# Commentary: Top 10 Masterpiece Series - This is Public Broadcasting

Hi folks, Captain Rutledge here once again with another video commentary. This time we'll be looking at Season 4 and one of its most popular episodes, the Top 10 Masterpiece Series. This episode originally aired in May of 2021, and I hope you all enjoy it. So on with the spin!
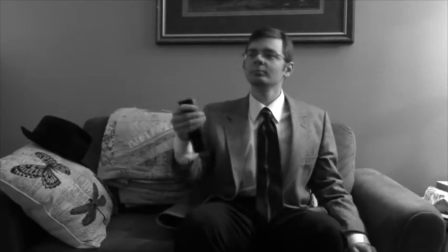[0:25]
I'll just say right now that Season 4 was probably one of my favorite seasons of This is public broadcasting to produce.
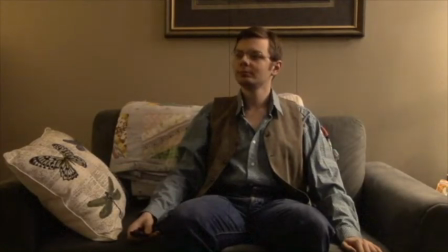[0:33]
Also, we had a new intro for this season where it's sort of me watching PBS
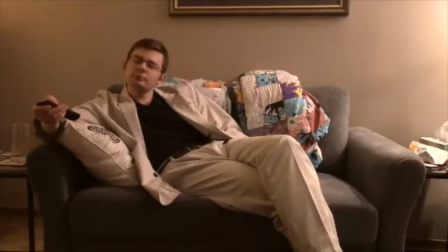[0:38]
down through the ages wearing the stereotypical clothing like you see right there.
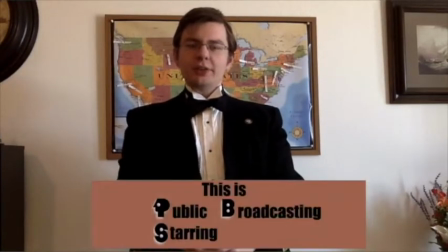[0:45]
And here I am in black tie to celebrate Masterpiece on PBS.
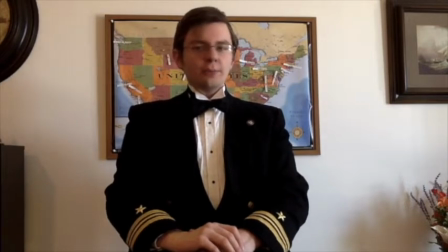[0:52]
I sort of planned this episode to be in conjunction with the 50th anniversary of Masterpiece on PBS.
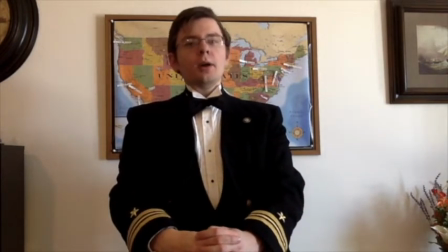[0:59]
And to my complete surprise, it has become one of the most viewed episodes of Season 4 of This is Public Broadcasting, and I think it only ranks behind my Worst Arthur Episodes list as one of the most viewed episodes.
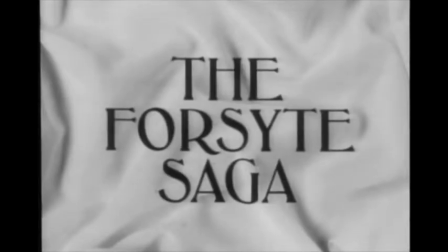[1:14]
Anyhow, at the start of this episode, I go in-depth into the history of Masterpiece on PBS,
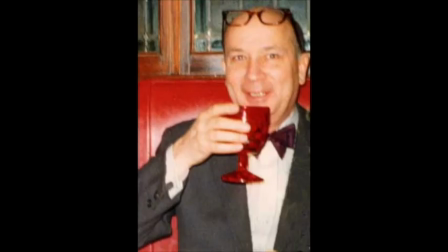[1:20]
taking most of my information from David Stewart's, the PBS companion.
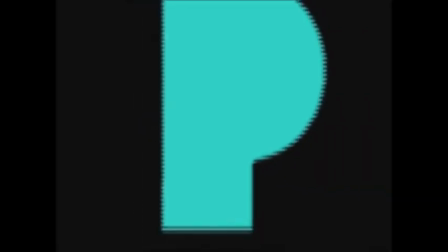[1:26]
Like most origins of shows, the production does not go very smoothly, to say the least.
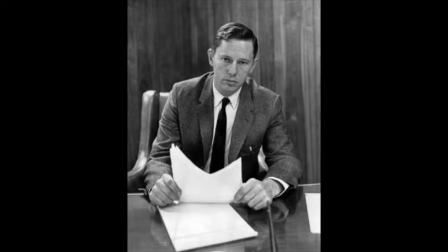[1:33]
However, they did manage to find their own staying power on WGBH Boston,
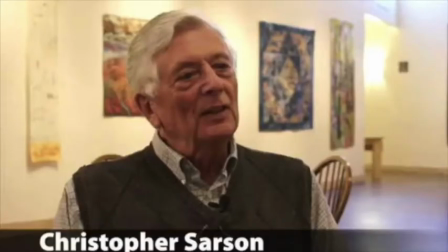[1:40]
despite whatever WNET New York would have to say about it. And they're still running today.
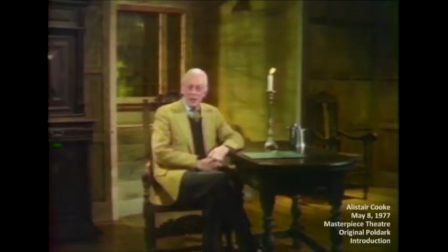[1:47]
So that must say something. And of course, here we have Alistair Cooke doing an introduction of Poldark.
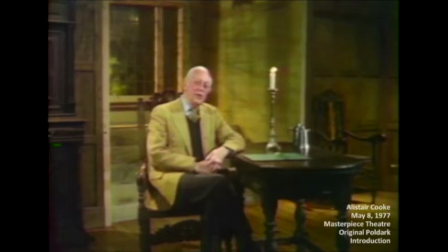[1:56]
Anyhow, when compiling this top ten list,
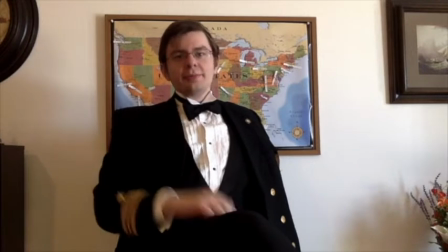[1:59]
I decided to go from my personal preference of what shows I enjoyed on Masterpiece and Masterpiece Mystery,
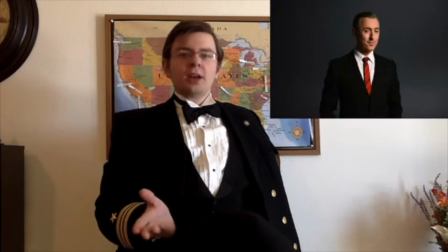[2:07]
along with other top ten lists on the internet.
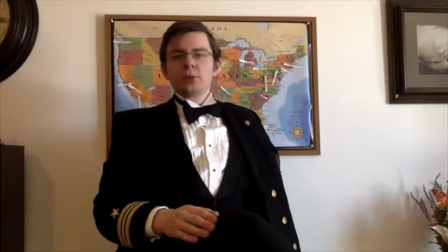[2:11]
I took very heavy influence from one of the original top tens that aired during Masterpiece is,
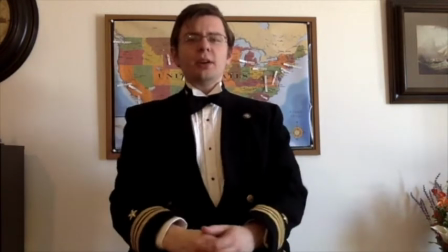[2:19]
I think it was the 30th anniversary, and I went from there.
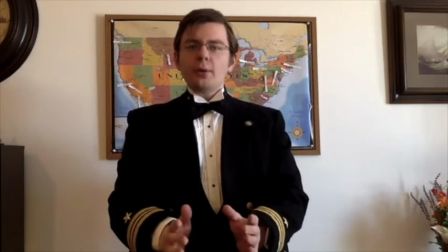[2:24]
Some of these I'm very familiar with, some of these shows I have not watched enough of,
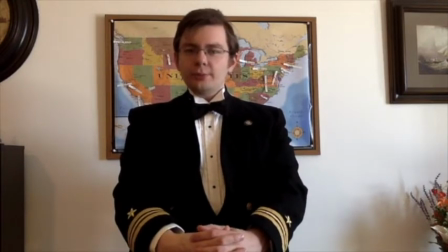[2:30]
but I feel that they do have a great bit of staying power when it comes to the world of public television.
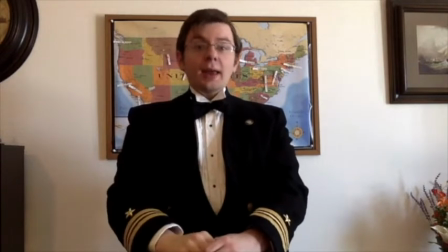[2:37]
And the opening segment for each of these top ten entries comes from, I believe,
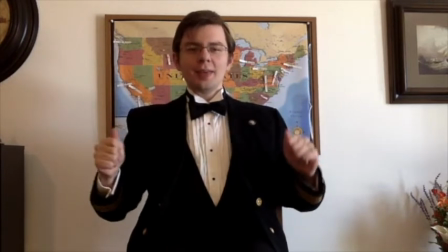[2:42]
the 1990s intro to Masterpiece Theater,
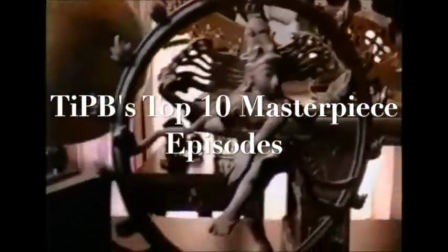[2:46]
which shows all the other great shows that, like Upstairs, Downstairs, there's Jewel in the Crown,
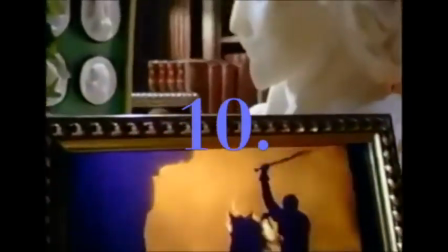[2:53]
I believe, and so on and so forth.
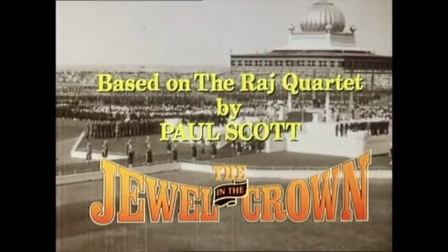[2:57]
But, number 10, we have The Jewel in the Crown, based off the Raj Quartet by Paul Scott.
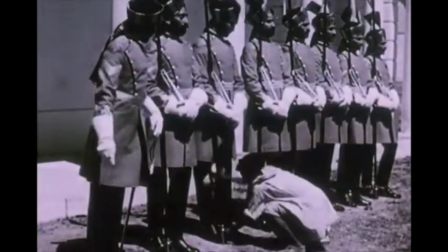[3:05]
Now, I never really watched all episodes of Jewel in the Crown.
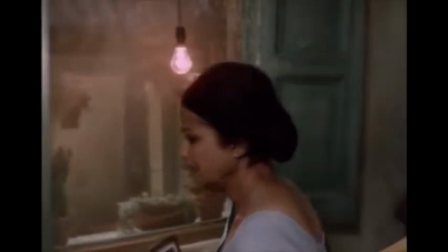[3:09]
I just went through a few episodes in preparation for this list.
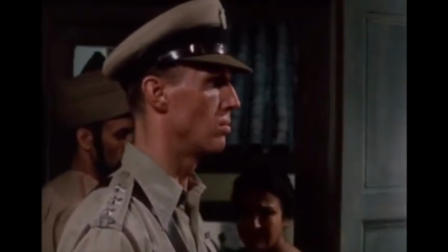[3:15]
I knew it was very popular, so I felt I kind of had to include it,
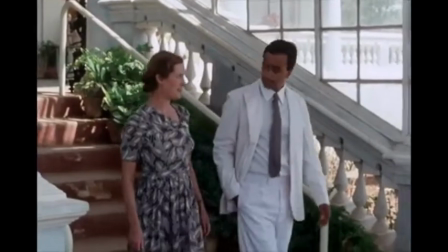[3:19]
and how it portrayed some of the hypocrisies and class
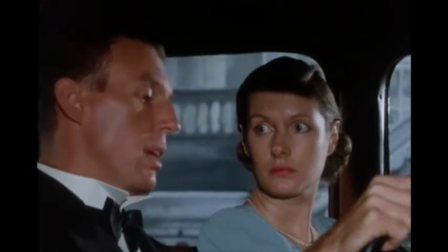[3:26]
struggles during the transitional period of British rule in India to self-rule.
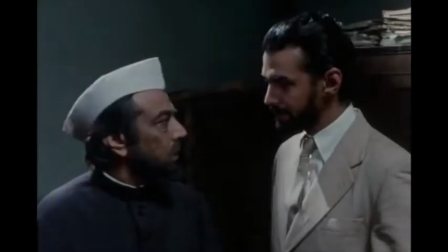[3:33]
I could see this series picking up and following in recent years. However, it might not be for all viewers due to certain scenes of violence,
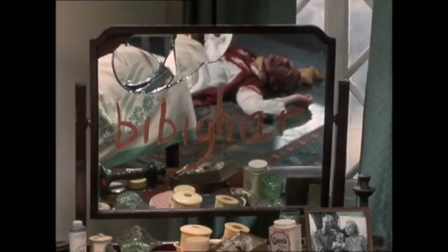[3:41]
nudity, and often sexual assault which may be disturbing for a few viewers.
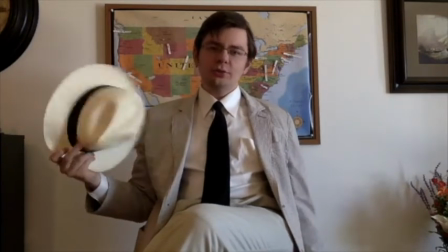[3:49]
One of the ways I decided to add a little pizzazz into this top 10 list would be for each series that I would do a costume change.
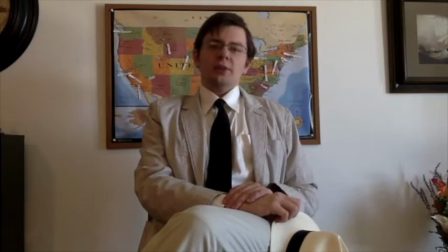[3:57]
This particular one was a seersucker suit to fit in with the Indian subclimate and waving my straw hat as a bit of a fan.